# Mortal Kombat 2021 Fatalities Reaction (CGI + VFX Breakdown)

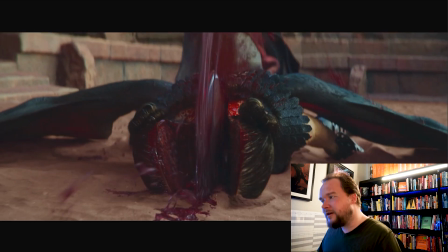8:12 It's just when I'm actually looking, you know, I'm looking around like, okay, CG or practical.
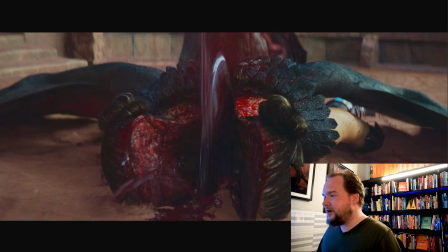8:18 And the first thing that really kind of captures my eye is the sand is feeling wrong to me.
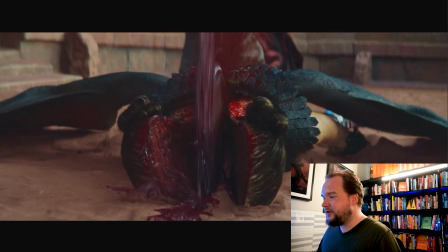8:24 It's way too animated in a lot of areas.
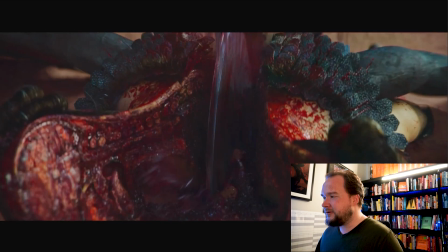8:27 And like I said, this is me going frame by frame, because I'm totally not disrespecting the artists who worked on this, because it actually looked really spot on.
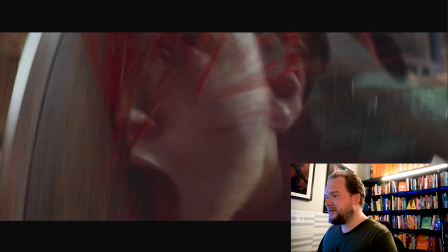8:34 Like, when you watch this as a sequence, it's like, yeah, this works.
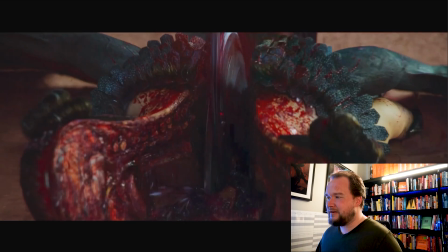8:38 And the quick cuts and everything about it, what really makes the shot is that you're not really fixating on anything for too long.
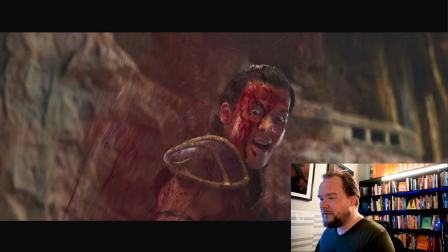8:44 So I think overall this is really great.
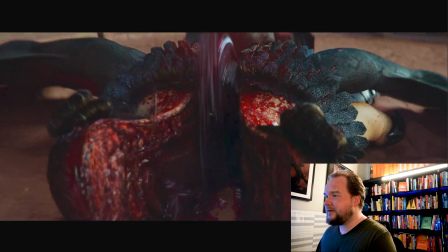8:45 But I feel like just looking at this one shot alone, there's a bunch of stuff going on that, to me, kind of gives away. I was like, okay, yeah, this is CG.
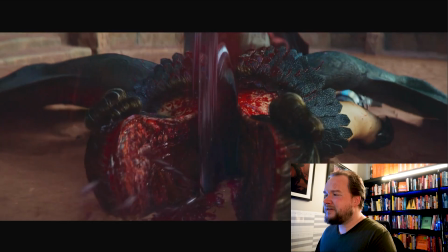8:54 But then there's some other weird stuff.
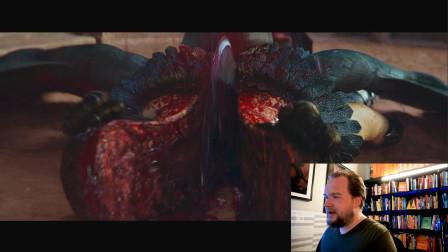8:56 Like, you've got these bits here that kind of roll down the top of the head, and you can totally get that with CG. It just
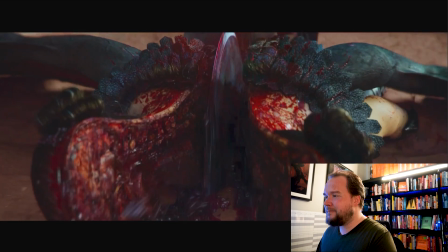9:07 makes me think like it's such a weird thing that it's almost like this is kind of random stuff that got caught in camera, and they're like, all right, let's keep it.
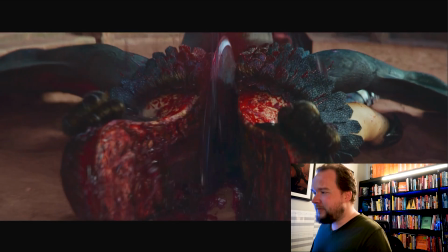9:15 But I think if I were to break this down, basically the stuff that I'm talking about here, there's these droplets of blood that just kind of like fall down, like as if they're rocks or something.
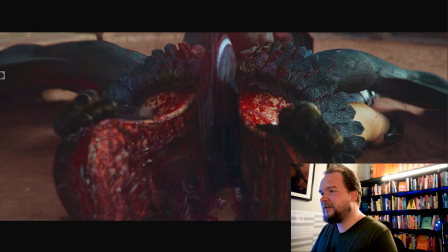9:25 They just kind of like slide down the body, and they look really odd. And that's what I mean. Like, it kind of feels like if that were debris or something, then it's probably something got shot in camera. But in reality, I mean, you get that with 3D as well. It's just usually you do more of a stylized kind of like path dripping and stuff like that,
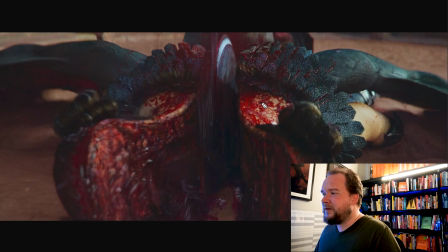9:42 opposed to doing something that is just like clean droplets that kind of just slide down it. But I'd say all of this is just completely textured, and that's why most of this blood stays fixed.
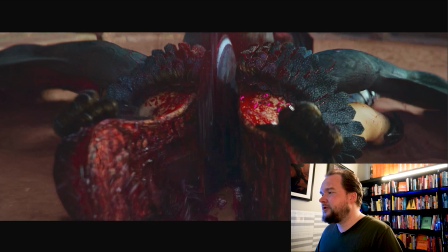9:55 And then you have this pass of CG blood on top. which I'm sure was probably requested, and that stuff kind of just like slides over kind of weird. And I think maybe it's just because you've already got blood there, they just kind of figured, okay, yeah, we'll just do a pass like this. So what's really missing is having a wet map.
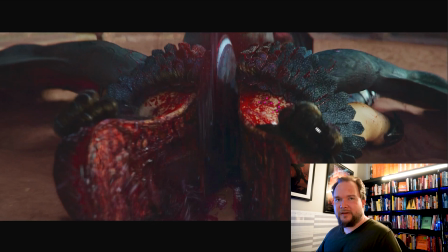10:12 And a wet map is anything that the liquids, like the fluid dynamic sim, like an SPH sim, when it runs over the surface, anything it touches is then going to essentially draw a kind of like a collision map with it,
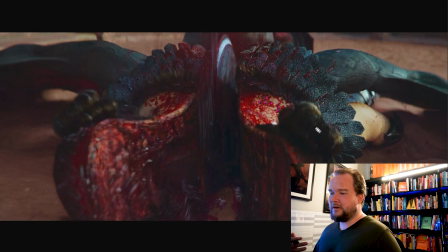10:27 where any area that it comes in contact with, it's going to then paint onto the map itself. And this is really good because that way when you have water touch concrete, for instance, as it moves along, it leaves like a wetness trail behind it, so that way it feels like there's residue,
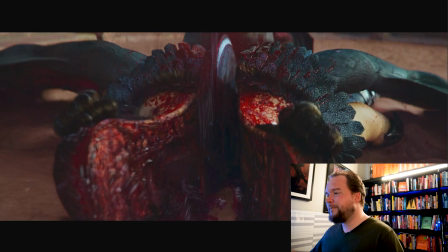10:44 it's affecting it rather than just cleanly sliding over it. And the same thing with blood. You can have blood land on something and drip down, and you don't need to have physical drip trails. Instead, you have this contact map which will actually draw all the blood streaks and trails onto it.
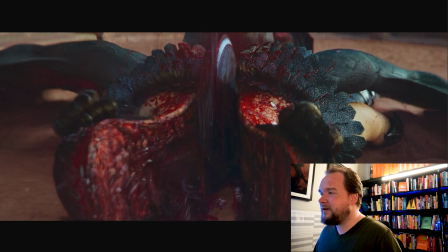11:01 And because this doesn't have that, that's why I feel like this stuff, like if it was debris, rocks or something, it almost feels real, because this stuff just slides off of it and it doesn't leave a trail, it doesn't do anything. But as blood, which is what it's meant to be, I would imagine you'd have trails everywhere. And maybe they felt like because there's so much textured blood on here that it wasn't necessary.
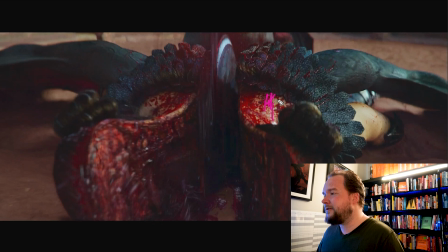11:21 But I think what you need to do is have it where you have that pass and the two blend together. And just it makes something that is static then feel correct, because you have the static blood and then you have the live trails, making it all feel like, okay, this is all in the same world.
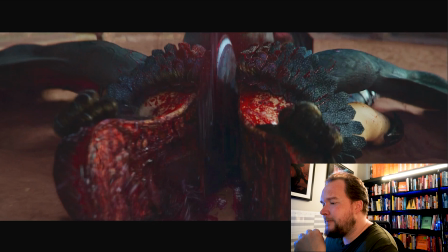11:36 So it's just little subtle things like that in the sand. A good example of the sand is stuff like down here.
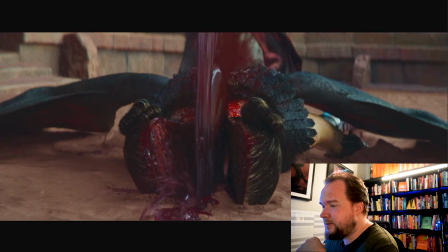11:42 It's extremely active.
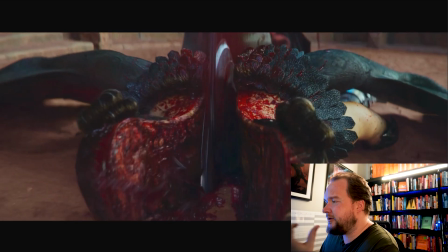11:43 It's kind of like, you'd imagine the arms is pushing through the sand, but it's got all this like really kind of micro detail in there, which I kind of feel like is unnecessary.
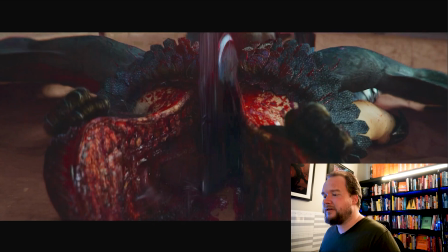11:51 It feels like it's basically being forced really fast, even though the arm itself isn't really doing too much there.
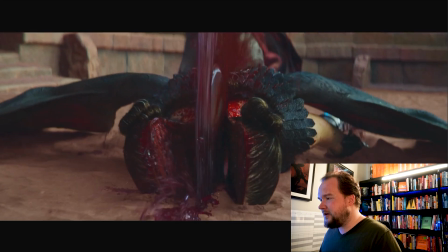12:00 So little things like that, even here as well, it just kind of feels like there's a lot of detail in the sim where it doesn't really need to have it.
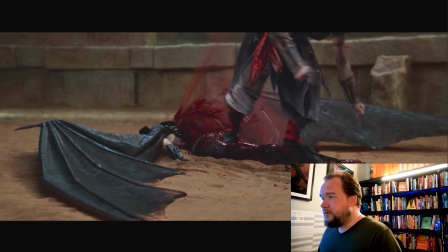12:12 But overall, this thing looks cool.
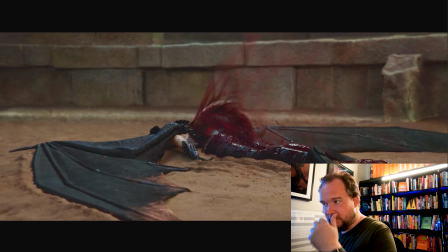12:19 And that's all obviously CG.